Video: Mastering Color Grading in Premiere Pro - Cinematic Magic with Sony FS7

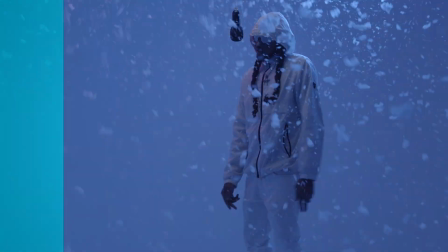0s
Welcome back to another video.
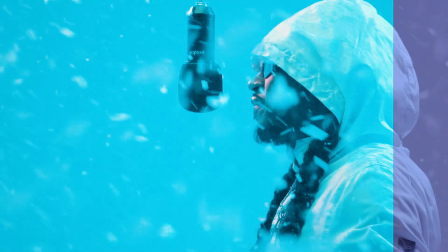1s
Today I want to show you how I color graded these shots from the Sony FX7 and how you could follow the same steps to get a similar look for your videos.
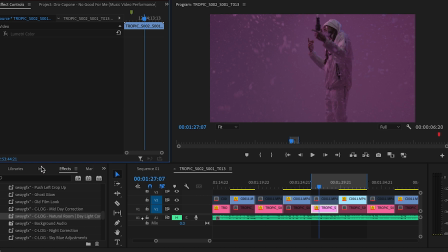9s
Let's go. Alright, so I start off by just using one of my presets I've already made. And the crazy thing is, this is a C-Log preset, but it also works for the Sony.
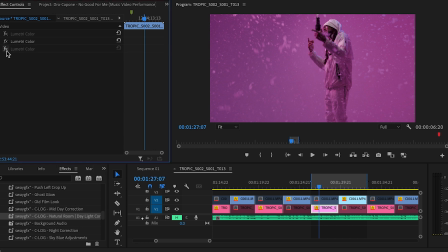20s
So if you want to go ahead and try this, it will, you know, work for different camera profiles. So I start off with basically doing a color correction. That's going to bring back everything that's, you know, kind of off about the footage.
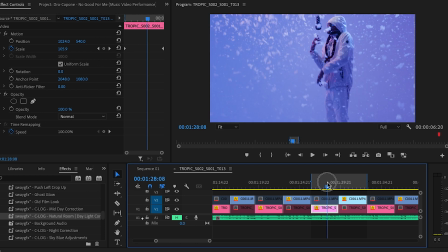37s
It's going to set it and just make it look a lot better. So if we turn this off here, you'll notice that, you know, it has no appeal to it. So this correction profile just bring back, you know, everything to a certain level.
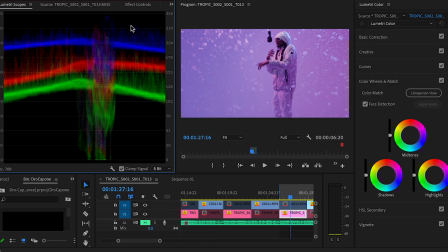56s
And if you want to look at that, you could just go over to color. So now we have our elementary scopes up and we could basically see, you know, where our color is at. So I added this preset onto this footage and it really looked good at that point.
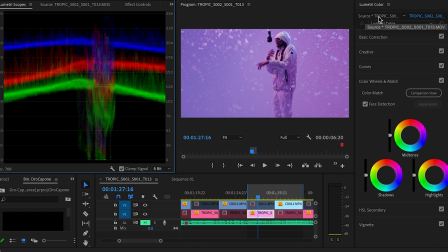74s
But then of course you got to take it a step further and start to color grade this footage. So after you have your footage, you know, brought back to where you need it to be,
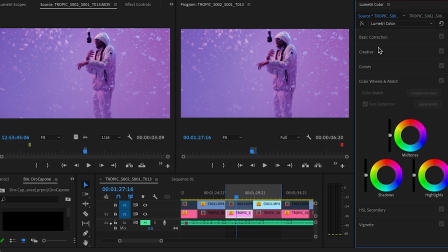86s
I added this LUT from my music video LUT pack.
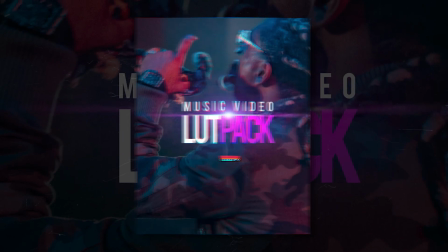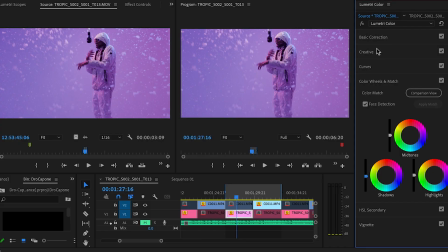96s
I honestly didn't know it was going to turn out like this. It just so happened to work out in the way that, you know, I wasn't expecting.
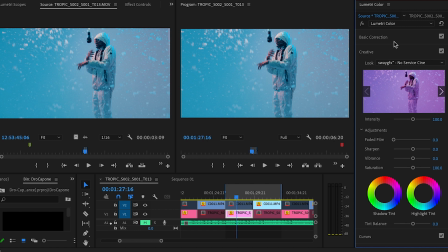106s
So the LUT I just applied was no service sinning.
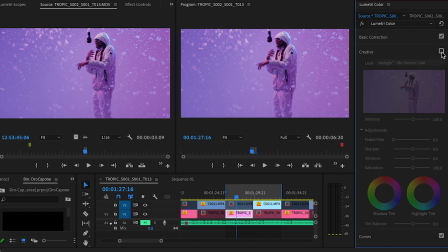109s
And if I turn it off, you'll notice how the colors in the room exactly wasn't the same. But with this LUT, this is the power of using LUTs. Like, notice it wasn't even the temperature that the video looks
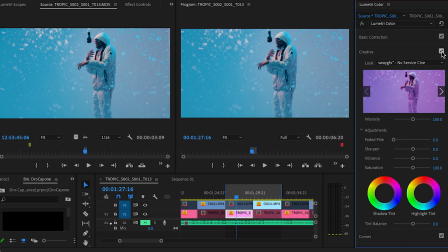126s
wasn't even there until I applied this LUT. And this is how powerful using LUTs are. You know, look at that huge difference between, you know, this being on and this being off. Again, if you want to try this LUT out, it's in the music video LUT pack, no service cine.
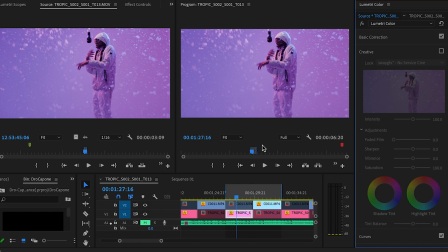146s
If I didn't apply this and I just went with how this LUT, you can see this is nowhere near exactly what that LUT did. You know what I mean? It's cool if that's how far you want to go, but with this LUT applied, it really made it look like,
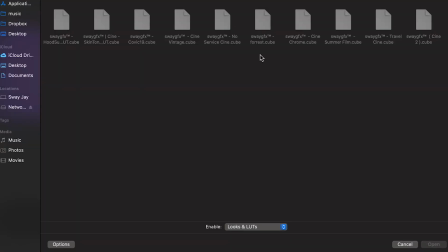162s
you know, we shot this in some kind of Alaska like area and made it look,
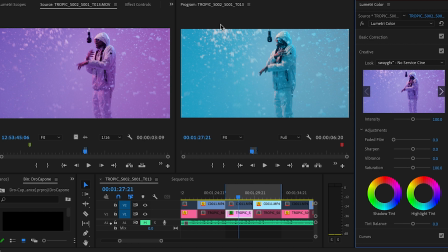169s
you know, as cold as possible. And all that was done with just applying this LUT. Really and truly, that was, I think, about it I did to this.
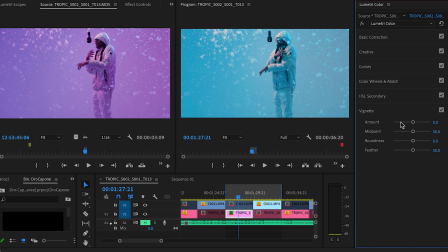179s
I think I just added a vignette just to keep the focus in. Let me try to... Yeah, I think I added just a light vignette just to make the focus a little bit more prominent.
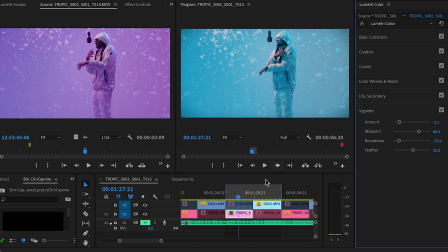197s
So already you can see by just a few clicks, this video is already, you know, basically ready to go. And, what I did next was just
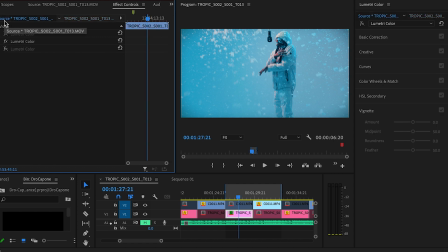copy this same effect that I applied to that clip, brought it over to the Sony.
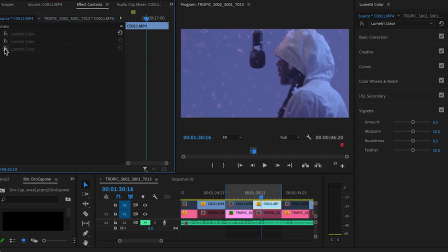220s
So one of the cameras was the Sony R7 III, I believe, and the next was the Sony SF7, I think. Yeah, so basically what I'm trying to say is I applied the same
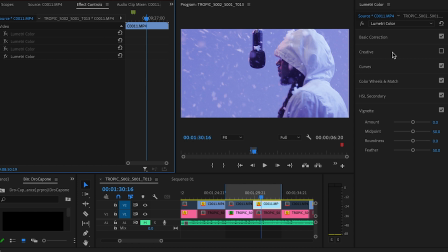234s
effects to each clip and I still was able to get, you know, this unique look. Look at that. Look at the difference.